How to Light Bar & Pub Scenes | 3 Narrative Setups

What's up, guys? Welcome to Formative Film School. I'm Ted with the A-Team. Today I'm here with Andy Rydzewski.
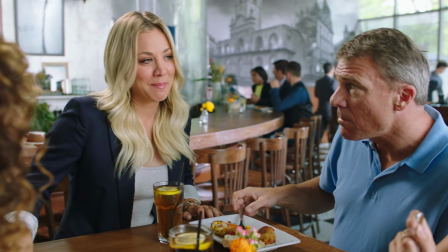Andy Rydzewski is an amazing DP that has shot commercials for Visa, episodic TV, tons of feature films. If you name it, he's done it. Today we're going to go over how to shoot cinematic bar scenes.
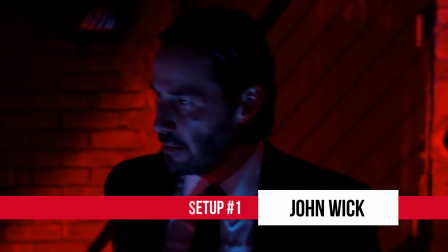Our first setup at the bar is inspired by John Wick, which is a very saturated movie.
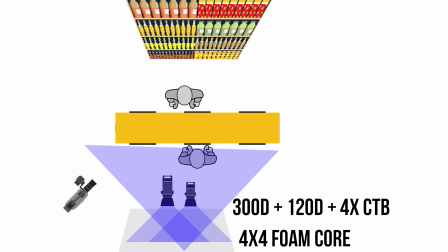Our key light was two lights. It was a 300D and a 120D.
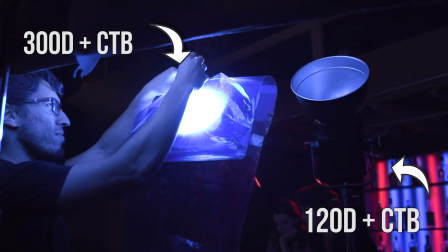So we needed two lights because we put so much blue on it that really cuts down the light.
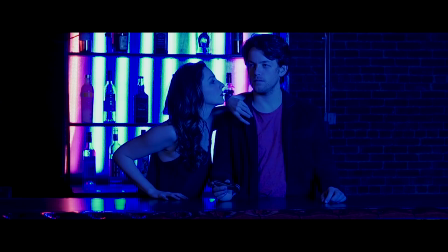They were going into a bounce just to spread the light nice and soft and sort of a general ambience. We also dialed our camera temperature down to 2500. So it really made that blue go crazy blue.
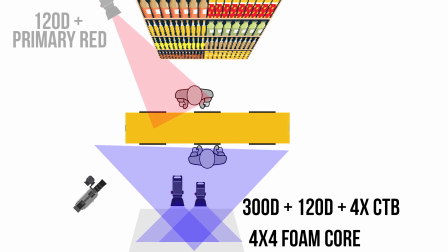So second light is where we start getting into the red to contrast that blue.
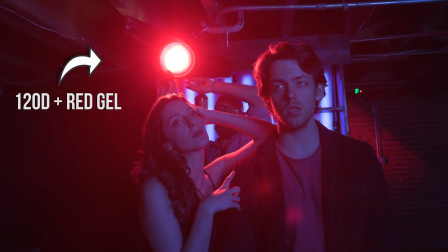We had a 120D rigged to the ceiling and just hitting the back of our actors with a primary red.
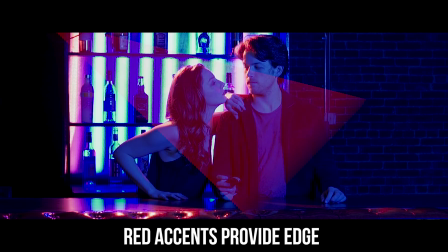And it's blue everywhere, but there's floating red. So the next light was an LS1.
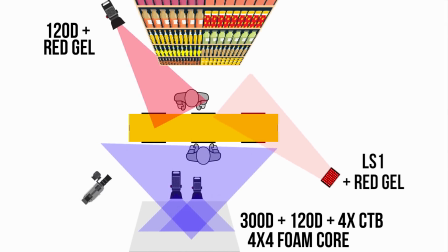We had rigged up on a C-stand again with red, but this one was moving.
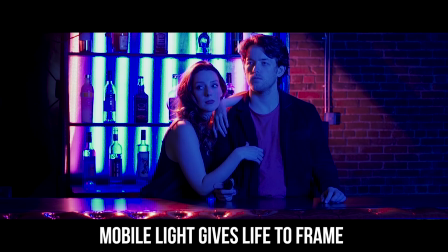We had Trey, our gaffer, just kind of going back and forth, really to make it feel like there's a club outside of this one frame.
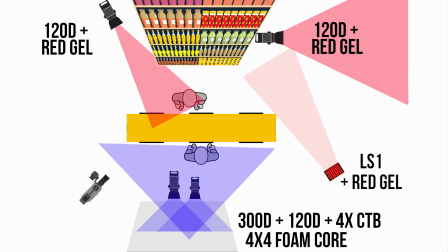So the next light was our final light, which is a 120D in the background, and again, just an accent of red.
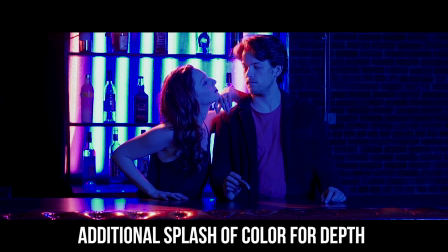Once you create a space that's blue, blue, blue, blue, then all these little accents pop a lot more.
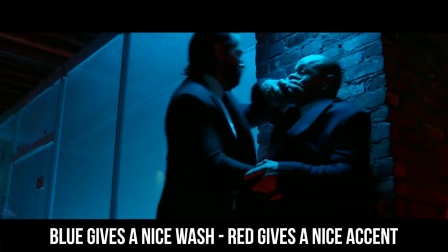We just wanted everything blue, just a wash. And so then we just chose for the red accent in general as a backlight. We don't want it to wash the face out. Red is such a saturated color.
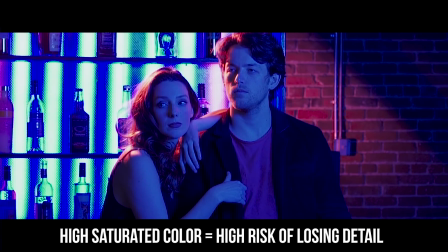If we had put it hitting them in the front, you'd lose detail in the actors' faces.
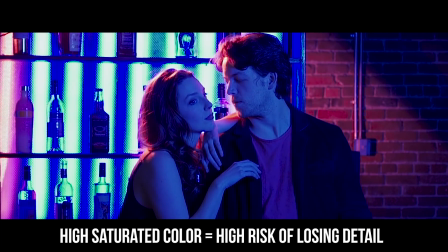So you have to be very careful with a rich, rich red like that.
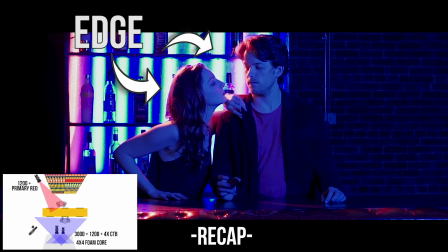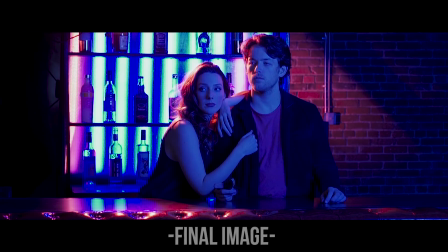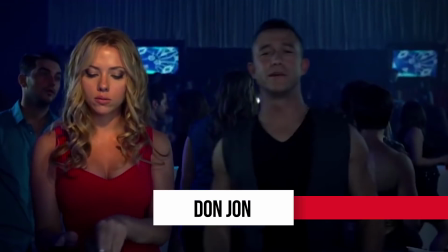So the next lighting setup was inspired by Don John. For that scene, they leaned into warm, but also soft, soft, soft, soft.
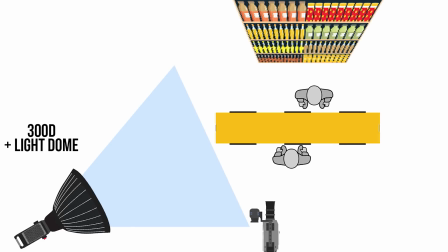We started with the 300D in the light dome. And so the light dome itself has two layers of diffusion.
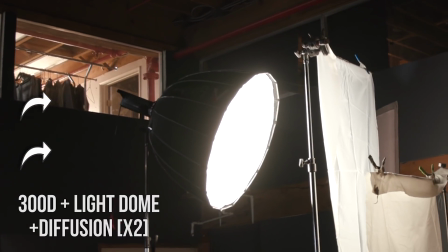So there's one on the inside right next to the light itself, and then the exterior has a big diffusion on it.
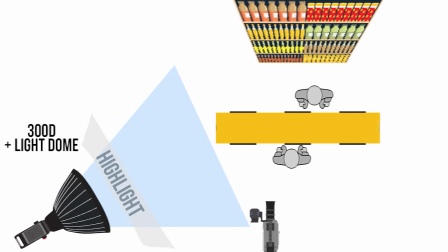And then we wanted to go softer, and so we added highlight, which is a unique diffusion.
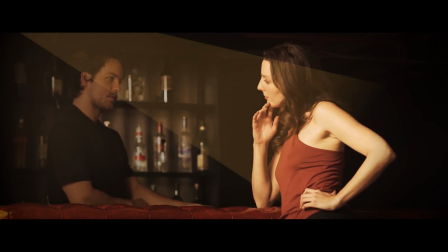It's really beautiful. It has this, it brings a glow to the skin. It wasn't soft enough.
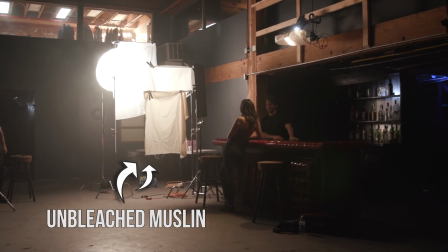Added an unbleached muslin on a C-stand, lowered it, so basically mid-torso is when it starts, because you want the eyes to be going here.
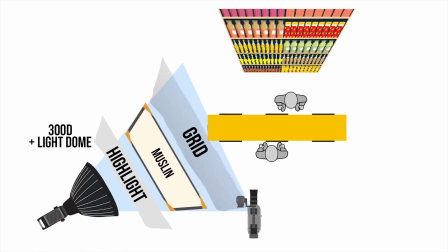So then we added one more layer of diffusion because it wasn't soft enough.
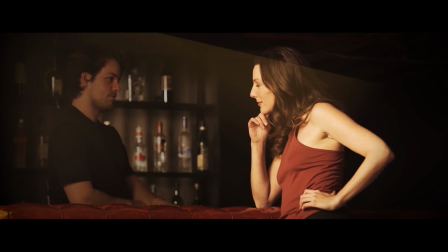And that was for her face specifically, and that was a full grid. So our next light was sort of a top back edge light.
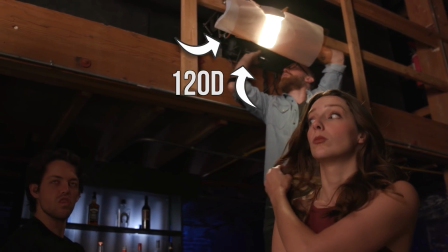It was a 120D rigged up above her, and that had double muslin on it.
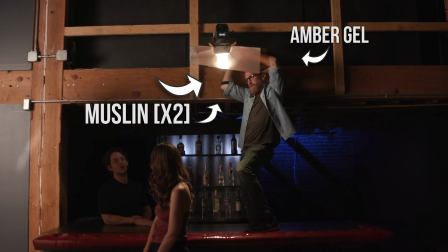So again, soft, but pumped up and with amber on it. And it was hotter than our key light.
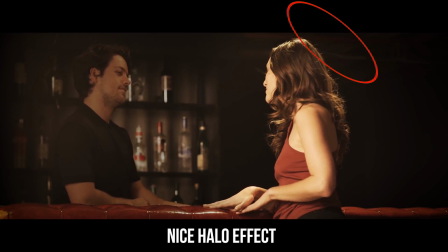Right on. That gives it a little bit of a halo effect, right? Exactly. Yeah, she's glowing. This is our angel.
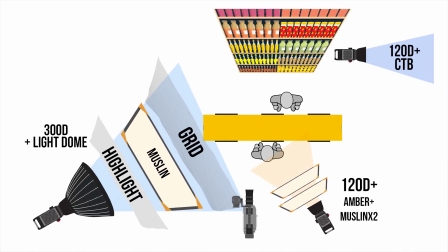So the third light is a 120D, and it's really just for background, kicking into the brick wall in back with blue on it, 120D with blue.
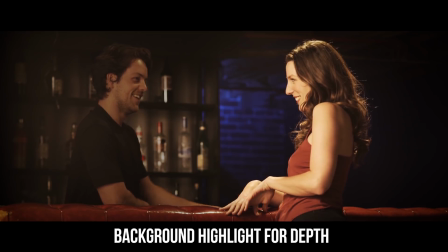And then we just pointed it up so the bottom half of the wall goes dark. For our final lights, I noticed that you turned off the bar lights that came with the set. Yes, so those bar lights were very distracting. They draw the eye, and this is about her. We used two M9s.
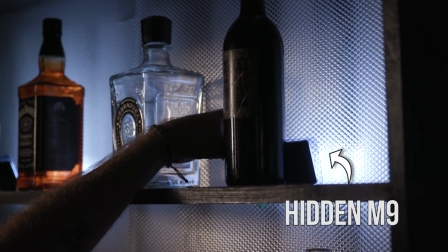We had a little blue on them, and we just put them behind a couple of the bottles so that we have some definition but calm.
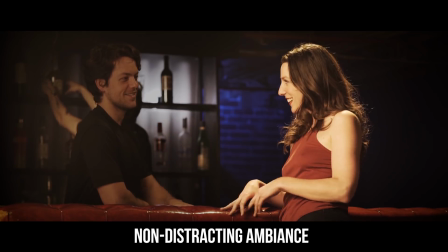Nothing drawing the eye. This is all about her.
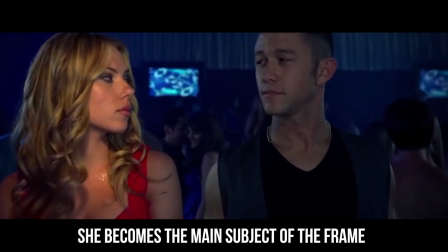So ultimately, the overall goal with this setup is to accentuate our main character's obsession with her.
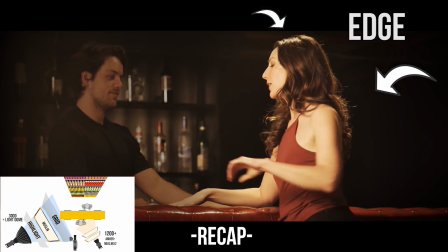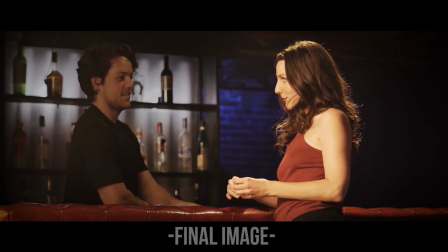So then finally, for moving on to our last setup, I know we did something a little bit different. What was that last scene? Yeah, so that was Casablanca.